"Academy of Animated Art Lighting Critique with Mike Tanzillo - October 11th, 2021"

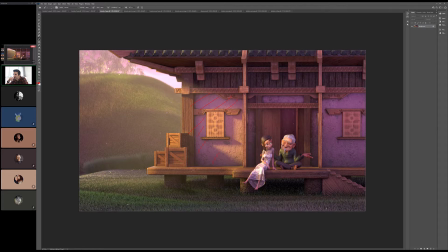[8:19]
I would take the saturation down on this like this fill color just a little bit. Okay. But I think otherwise that's good. Yeah, that's all I got. I think for this one for right now. I think it's looking really nice. Cool. All right, great.
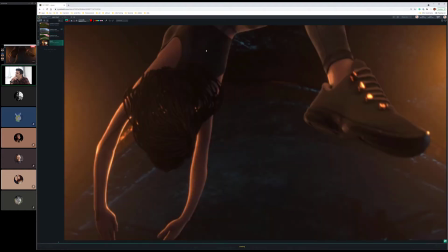[8:36]
All right, let's hop over into we have a submission from Friday.
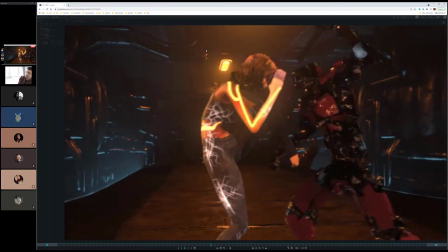[8:40]
So this was from Jason, and we talked about this a little bit the last time.
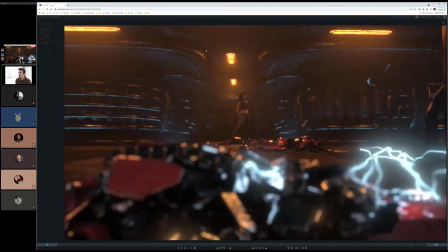[8:46]
The big things that we were working on from the last iteration were
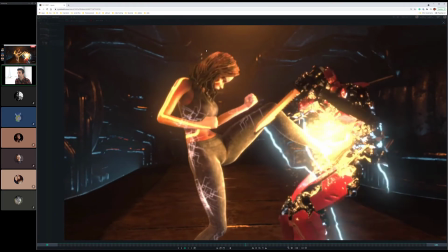[8:50]
making sure to get more iterations or more interactions between the sparks and the explosions and the characters,
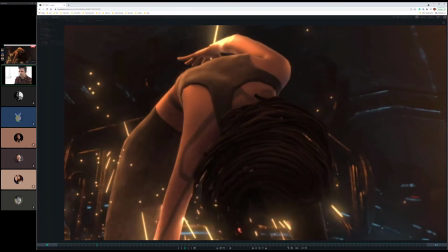[8:55]
and then also the other thing was making sure that,
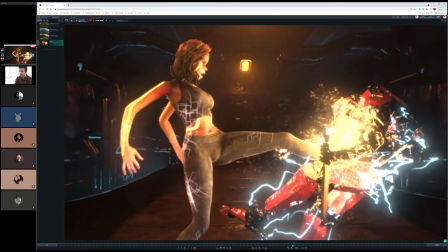[9:00]
because there were a couple parts
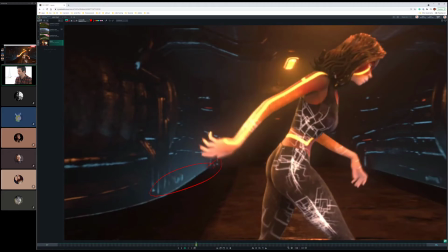[9:02]
where we can see that there's like a gap there, and it kind of feels like there's light coming up, but it's not like, it's kind of not so like it's not all that look isn't all the way there yet. So we talked about getting some brighter elements
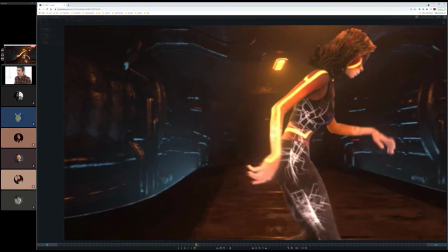[9:19]
down here at the bottom to really kind of feel that light source coming up around the sides, and then that haze and everything will kind of make sense.
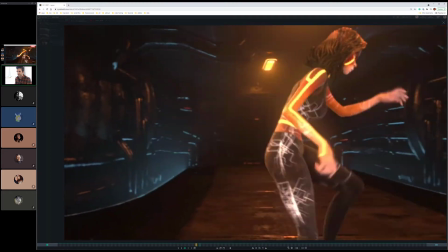[9:27]
The light on the hitting that character is looking really good as they're going away.
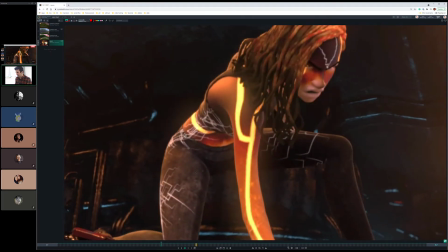[9:34]
I still think that she needs a little bit of kind of a pop of light from that spark that kind of goes around her.
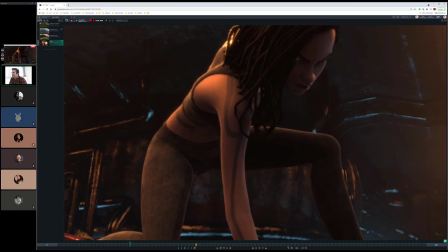[9:44]
I think a little bit more, because it's like, and I'm looking at it because I thought it, like, if you just like look at her back, it doesn't really, nothing really gets darker as it fades away.
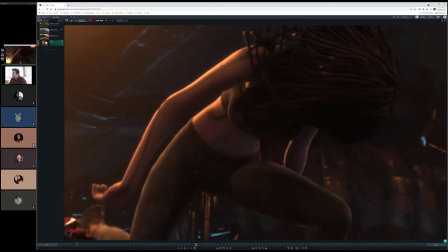[9:53]
And I think that would be a really good opportunity to have like this light happen, this be a pop,
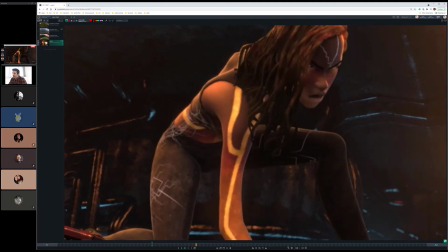[10:00]
and then as it goes away to really pull back the light on her to allow when these things start to glow then they'll really pop out a little bit more.
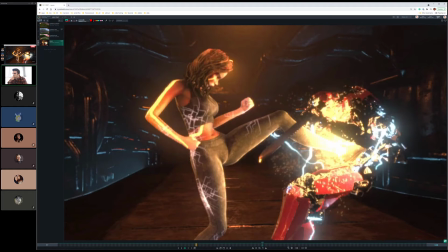[10:10]
And I think that the white elements on her garment that are glowing should go brighter. Because I think, like, I really feel that these are glowing bright. I don't feel it on these.
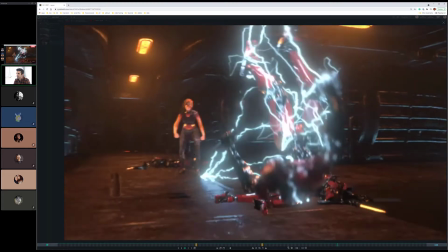[10:21]
I think that those can keep getting pushed up a little bit. Any other thoughts on this one?
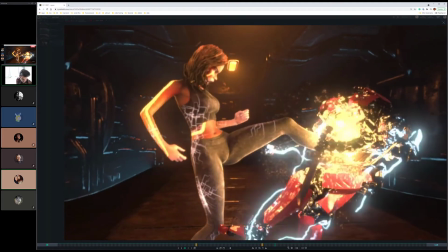[10:27]
Oh, yeah. Hey. Yeah. Hey, just with the ending shot, when she's standing in the hallway, and I know it's quick,
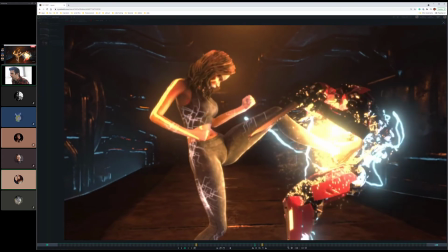[10:35]
but I feel like maybe she disappears too much because she goes bright and then she goes dark and there's no light illuminating her at the end,
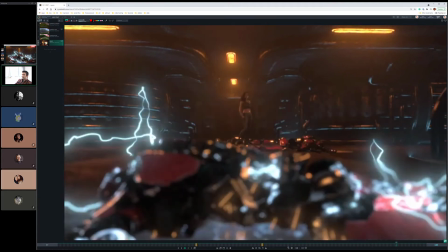[10:43]
so you're not really sure where you should be looking at that shot. I think, and it's up to you, but I think we should make sure that
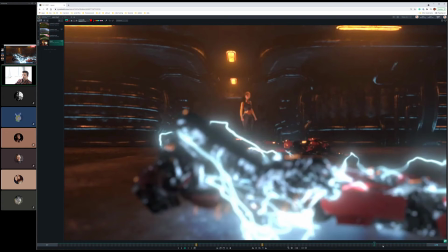[10:52]
we might just want to keep her in this state throughout, or if we do that, allow this light to really kind of silhouette her,
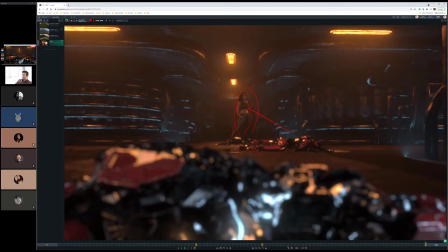[11:01]
or maybe some of these from the sides to get a little blue in here and in here. But definitely allow her silhouette to pop out a little more at the end. That's really good, Kat.
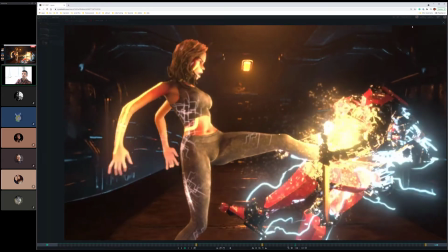[11:12]
All right, cool. All right, let's hop over into our stills a little bit.
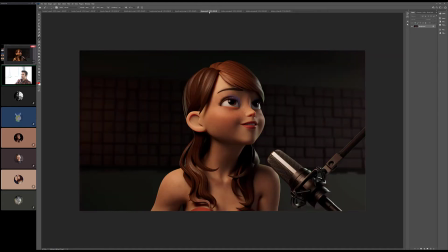[11:16]
So we got Brenda, Diana, and her not safe for work image of this woman. The joke is that our Discord server tried to block this image because it was too risque. So Diana, this I've talked to you about this in private.
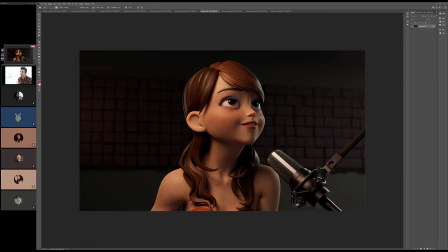[11:35]
I think that you have this superpower of taking very simple design characters and creating robust textures for the skin. I think, again, you've got these freckles on the nose, the light subsurface on the tip of the nose. I think her lips look really good. The little bits around her ear look really nice. You've also mastered stylized hair and getting that to look good.
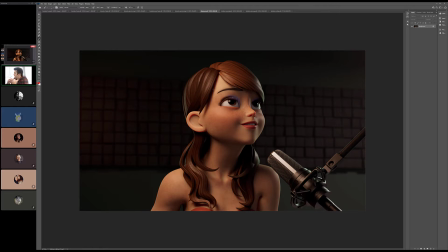[11:55]
I think that you're probably doing your trick again where you're stretching, you're stretching a noise pattern in the direction of the hair itself. Yeah, for this one, it was actually the first time that I did something like procedurally in Maya for the hair. It was just like a bunch of mixed patterns. Yeah, it's looking good.
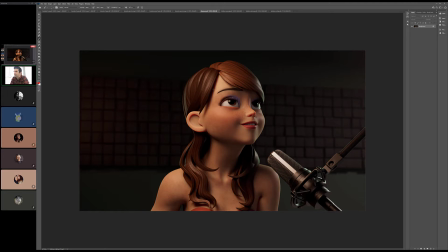[12:15]
Like it's just meant to get that directionality of the hair and just kind of like the flow of it. I think, and this could, I like the blue eyeshadow.